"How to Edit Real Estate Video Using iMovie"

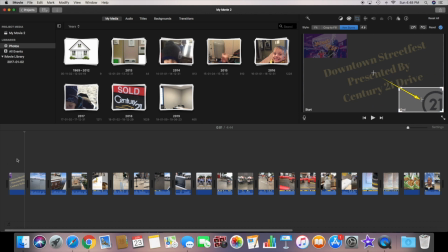(4:06)
With the Ken Burns you can select where a picture photo starts and where you want it to zoom to at the end. You can make the end portion smaller so that it will zoom in on a portion of what you have just like so.
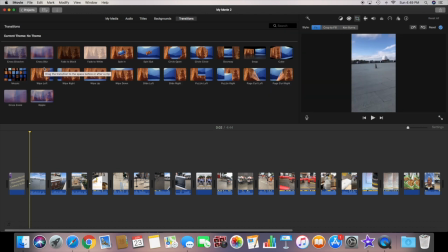(4:18)
Now that my title is in there, I can start adding some features to the video that I want. First thing is the transitions.
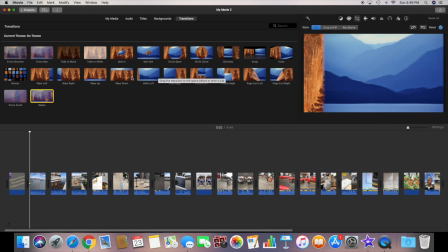(4:25)
If you click on the transitions tabs, you'll see a bunch of different options. When scrolling over the top of them, it will show you the different types of effects that you will get.
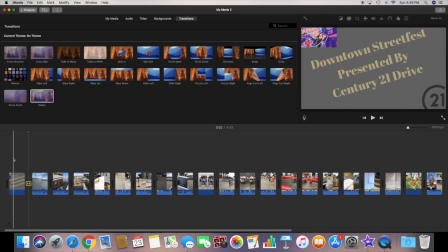(4:33)
I will select this one and put it right in between these two clips. Now, when you play it back, you'll see it gives you a bit more of a transition versus just the regular cutting from one to another. Just another one of those little professional touches that makes it look like you put a bit of time into it.
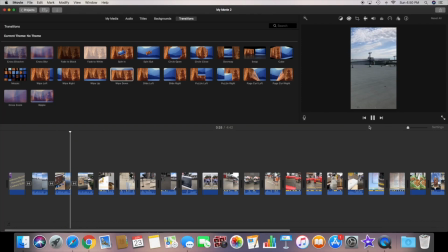(4:48)
I'll go through and put a transition between everyone just so that they have a different look or if you want you can use the same transition. For the next one we're going to put in a title just so you can have a visual of whatever message you are wanting to send.
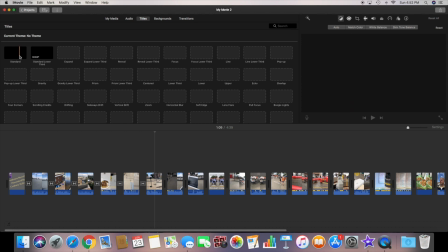(5:01)
You can click on the title section at the top of the screen and then you will see there are numerous positions and animations you can have to your titles.
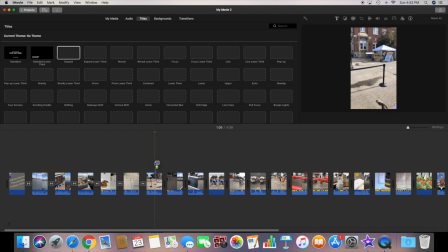(5:08)
In this video I'm talking about those posts that you commonly see in the airports. I learned that day that they are called stanchions.
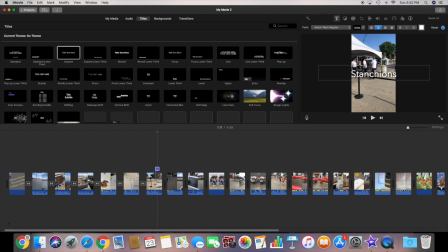(5:15)
So in this video I'm gonna put the word stanchions just to give it a bit of that comic relief.
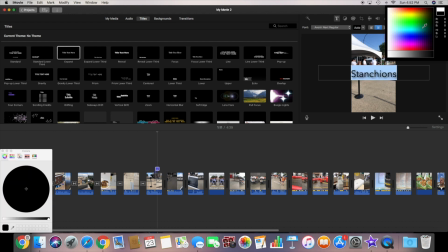(5:20)
I can drag it and put it in whatever portion of the video I want or have it looking whatever way I want.
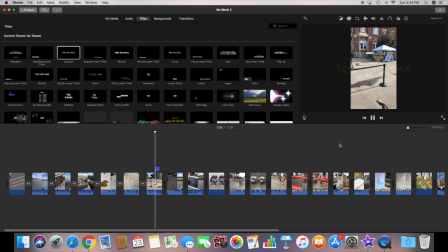(5:27)
From there I can edit the text or even the color of it. Now when I play it back You'll see that text pop up right where I told it to in that clip. Are you new to creating videos? Or have you created a few before? Make sure to comment below and let me know.
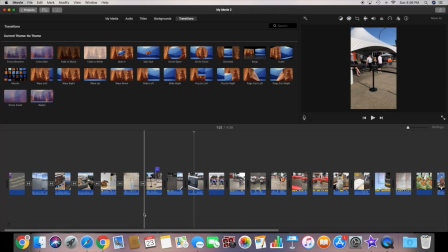(5:40)
In this shot I have a picture of my family getting our picture taken with the chalkboard.
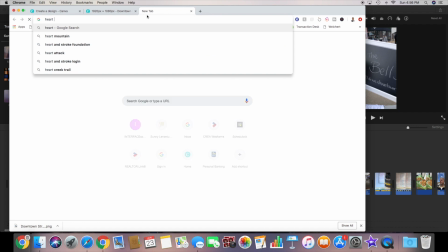(5:45)
Because I love my family, I'm going to put in a little heart just to portray that. For this, I will go to Google to find a picture of a heart.
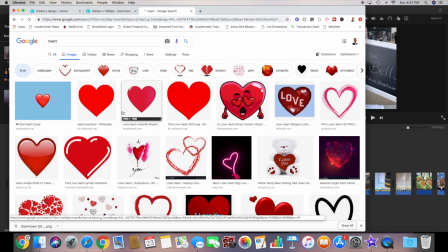(5:53)
Whenever you are downloading a picture or logo to go on your video, you want to make sure you download it as transparent.
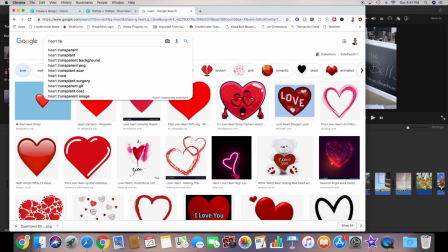(5:59)
That way, everything that is around that picture will be out and you'll still see the video and you won't get a square box of white or a black background.
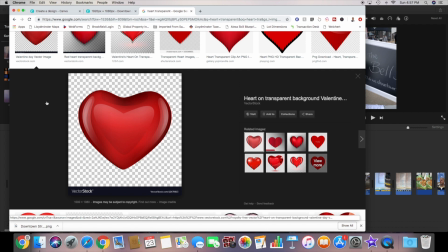(6:07)
So I will do a bit of searching here and find a heart that I like that has a transparent background.
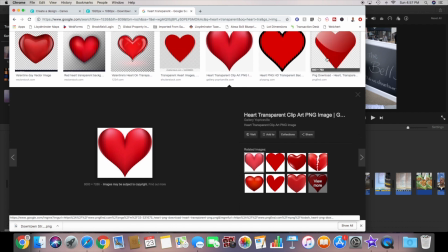(6:13)
You can tell if it's transparent when you click on the image and you see a bunch of checkerboard behind the image.
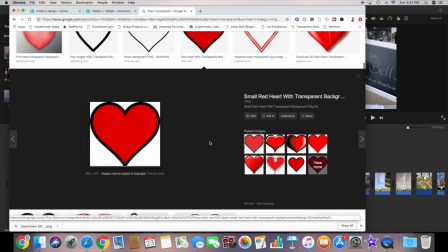(6:19)
If you see a checkerboard before you even click on it as a preview there's a good chance it may not be transparent and the person that put it in there is just trying to trick you.
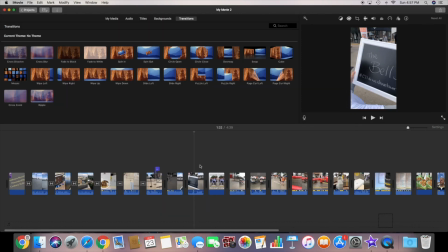(6:28)
So make sure you always click on it to see if you get that checkerboard. Once downloaded I will drag it into the portion of iMovie where I want it.
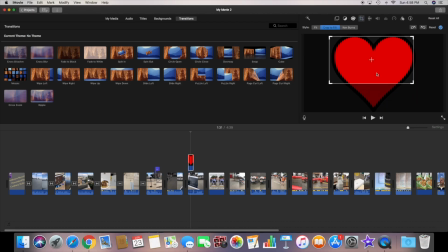(6:36)
Then I will click on the crop portion of the preview and put it how I want it to appear. On this one I will make it fade so that you can still see the video in the background without cutting it out.
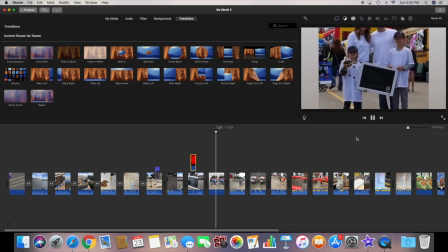(6:47)
On this next clip I have a picture that was taken of us.
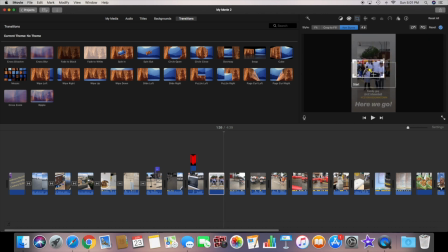(6:50)
Again I will click on the crop option and use the Ken Burns effect just to give a bit more emotion to the video with it zooming in on our faces.
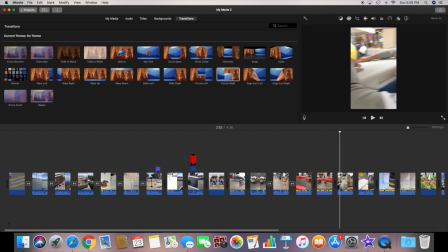(6:59)
Again that's going I will continue to add in more transitions. Maybe you want to add in some sound effects or even music to your video.
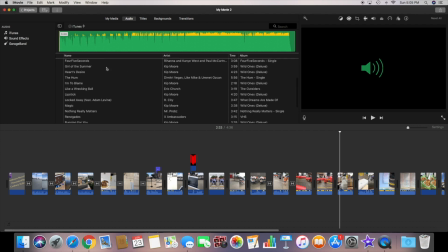(7:06)
For this one I'm going to add a sound effect just to bring a bit more action to my video. Right now you can't hear my screen recording but this at least gives you an idea of how it is done.
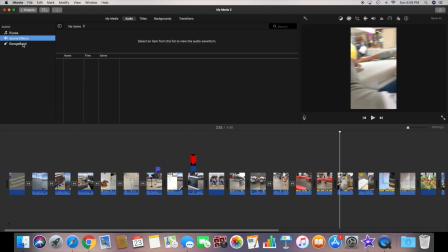(7:16)
At the top click on audio and then you can select music from your iTunes, you can use sound effects or even music that you have in your GarageBand.
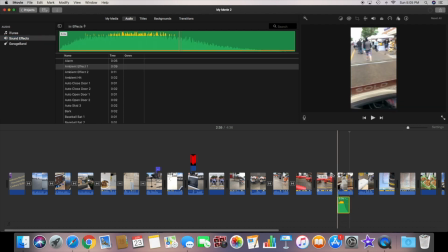(7:24)
I am just selecting sound effects and then I'm taking it and dragging it down below into the portion of the video that I want it to appear in. Again you can put whatever you want in here. Now this one's a little long for this clip so I'm just going to drag it and shorten it up so that it syncs with the clip.
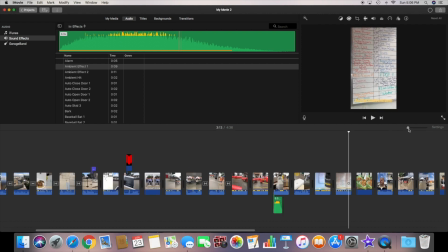(7:39)
I have two clips together here and seeing they're taking some unneeded footage and extra time.
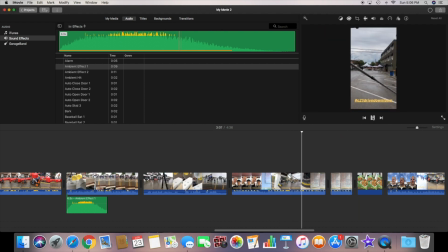(7:44)
First I'm going to adjust the slider bar just under the play button so that it makes all my clips appear bigger and easier to edit. Then I will select where I want to cut out and pause the video. From there I right-click on the video and click split clip. Now it takes that video that I had and splits it and makes it into two separate clips.
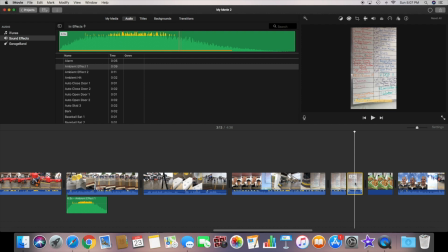(8:05)
After that, take the unwanted portion of your video, select it, and just hit delete.
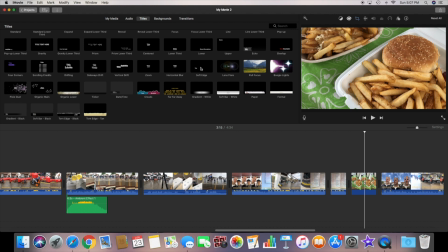(8:10)
Now I have another still image showing our lunch.